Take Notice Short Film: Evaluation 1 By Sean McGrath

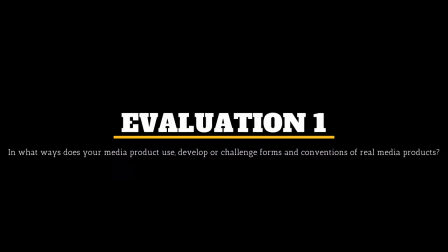Evaluation 1. In what way does your media product use, develop, or challenge forms and conventions of real media products?
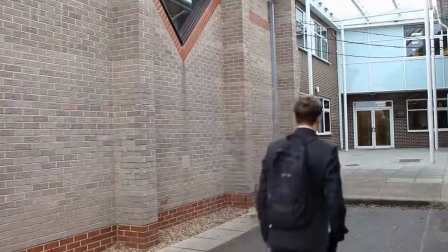At the beginning of the course, I looked at multiple short films such as Unleaded, The Most Beautiful Thing, and TikTok.
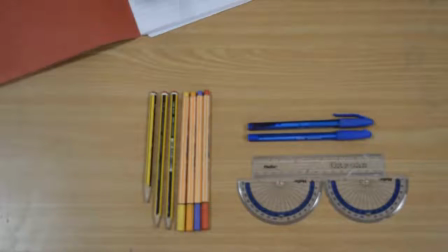We concluded that the pieces averaged around 5 minutes, so we decided to make ours around the same runtime.
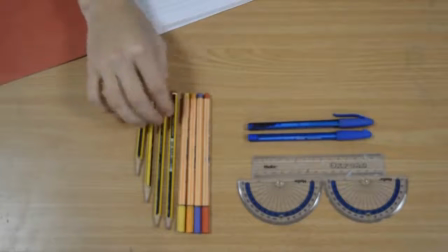We also found that the characters should be kept to a minimum, 1 to 2, so that the characters can be properly developed and more relatable so that the viewers stay intrigued.
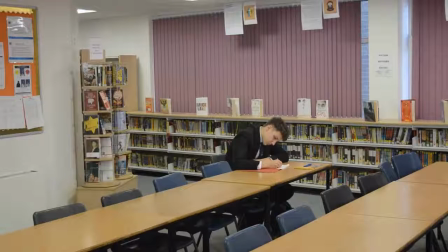Also, we found that the film should only be filmed within a maximum of 3 locations, however we picked 2.
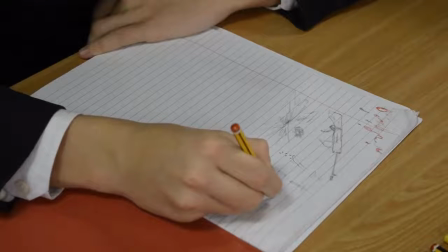This was so that the narrative could be easier to develop. Finally, we found that the film should have either one of 2 endings, open or closed.
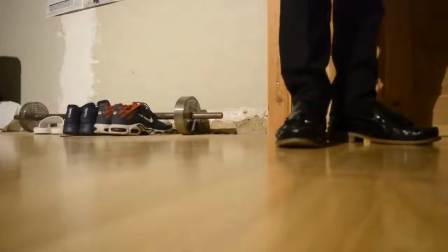This was as theorised by Baths, so it's either clear what happens afterwards or it is left for the audience to figure out.
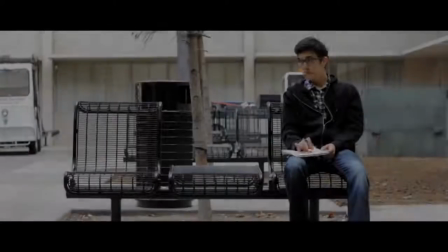First, I looked at The Most Beautiful Thing. The protagonist is a lonely, isolated boy who looks for acceptance and confidence.
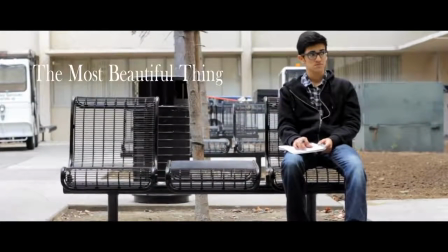Now nearing the end of his school days, all he seeks is to end it with someone who he can consider his friend or girlfriend.
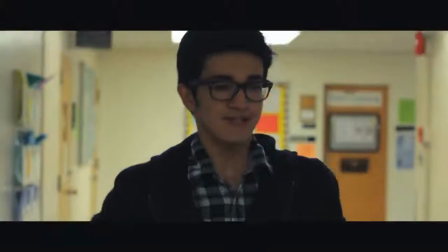Therefore, halfway through the film, he meets a girl, a deaf girl by the name of Emily, and they live out their relationship through the use of pen and paper,
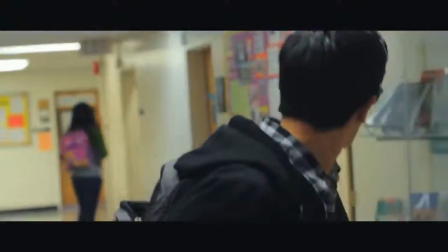further following the convention of a simple plot, often not involving in-depth dialogue.
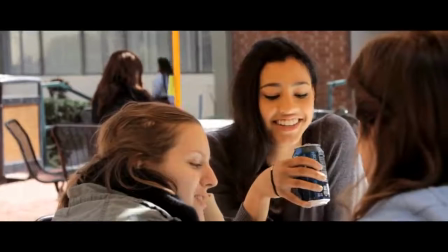Their love is momentarily halted by an arrogant, cool kid who tries to steal the kiss from the protagonist's girlfriend.
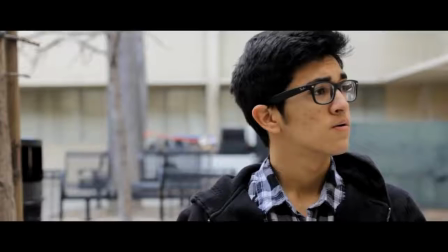However, she eventually speaks out to him and he ends up asking her to prom, which is one of his greatest concerns.
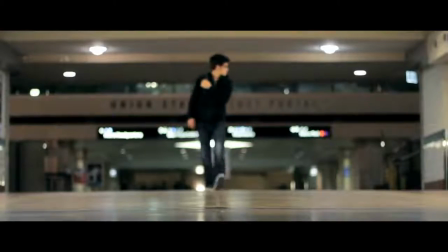This is the same classic perspective that we are trying to achieve with Harry, although more so with his friends rather than a girlfriend.
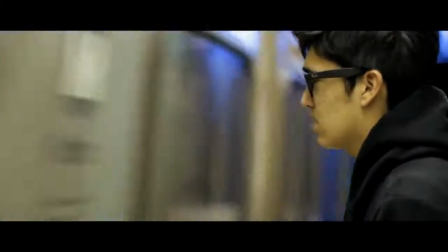The idea is to create sympathy for the protagonist through slow-paced editing and large open and empty space around to convey loneliness,
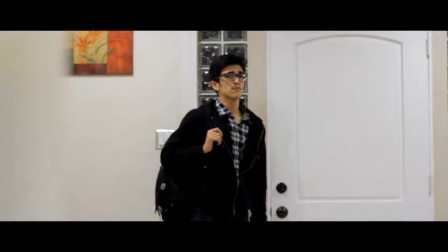just like the boy on the bench in The Most Beautiful Thing. This is matched by Harry sitting within a library on his own doing work.
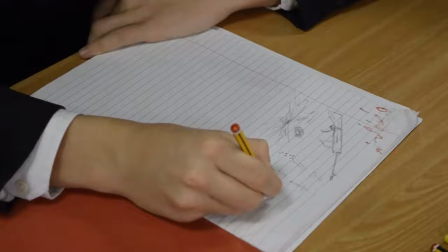We also only have one main character, which helps develop the relationship and understanding between them and the audience. Our film does, however, challenge some traditional conventions. Grimsky's hegemony states representation is unequal. Dominant ideology is represented the most, and therefore, that's what people are most likely to believe. What is meant by this is that the certain belief is held by so many people regardless of whether it is true or not. People then believe it. This is typically seen with stereotypes which tend to be inaccurate in some circumstances. However, some people still believe them. Our character is a white teenage male, which is usually seen as a dominant and popular with others. However, Harry is an isolated, lonely boy who is towered over by all others, which challenges this theory.
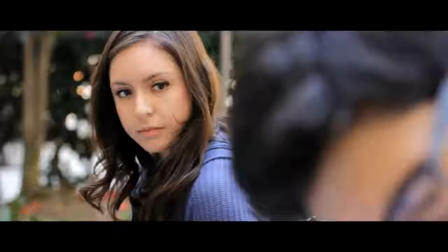The Most Beautiful Thing is the opposite.
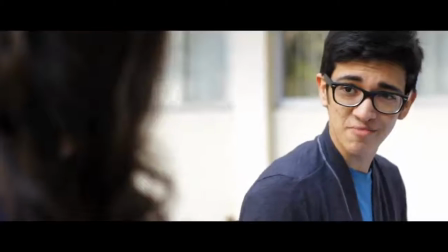A boy who's slightly spotty and ethnic minority and has glasses is seen as a stereotypical nerd.
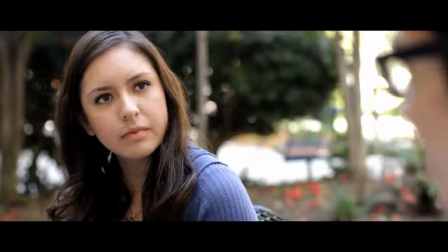A film that also challenges this convention is 2am The Smiling Man,
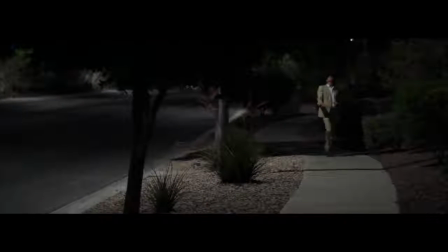as the protagonist is a fairly built young white male who are stereotypically seen as independent and strong.
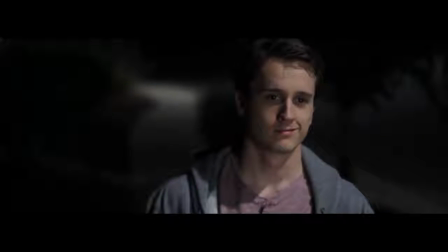However, this male is seen running away from an evidently older and more frail man.
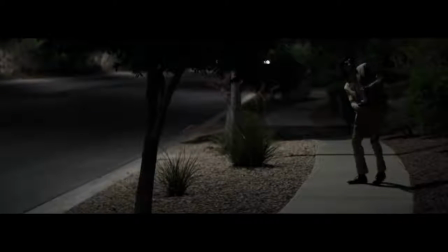Take Notice follows other conventions of 2am,
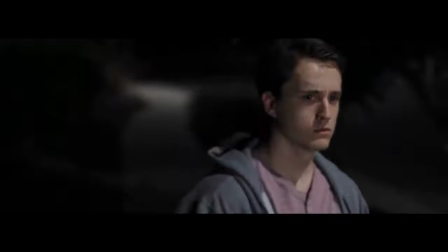as 2am utilises low-key lighting in the mise-en-scene to create an eerie and tense atmosphere throughout.
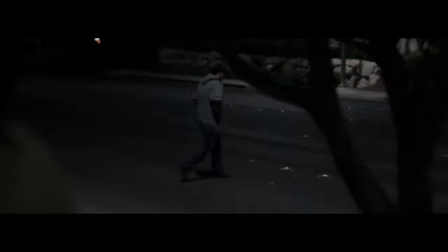This is also used in our piece throughout the typing scene with a radicalist. We tone down the lighting to purposely create a tense feel.
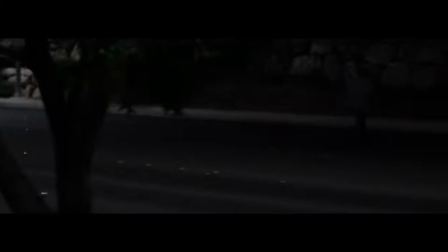This paired with the non-diegetic music, which is also used in 2am, adds to this eerie atmosphere.
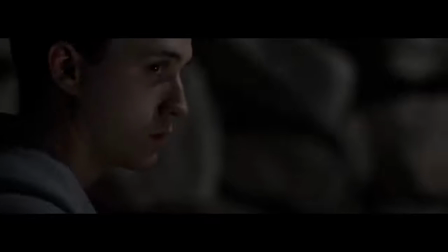Take Notice utilises an open ending just like 2am. An open ending leaves the audience to figure out what happened and what is going to happen later on. The interrogation scene leaves the audience in suspense, allowing for a negotiated reading.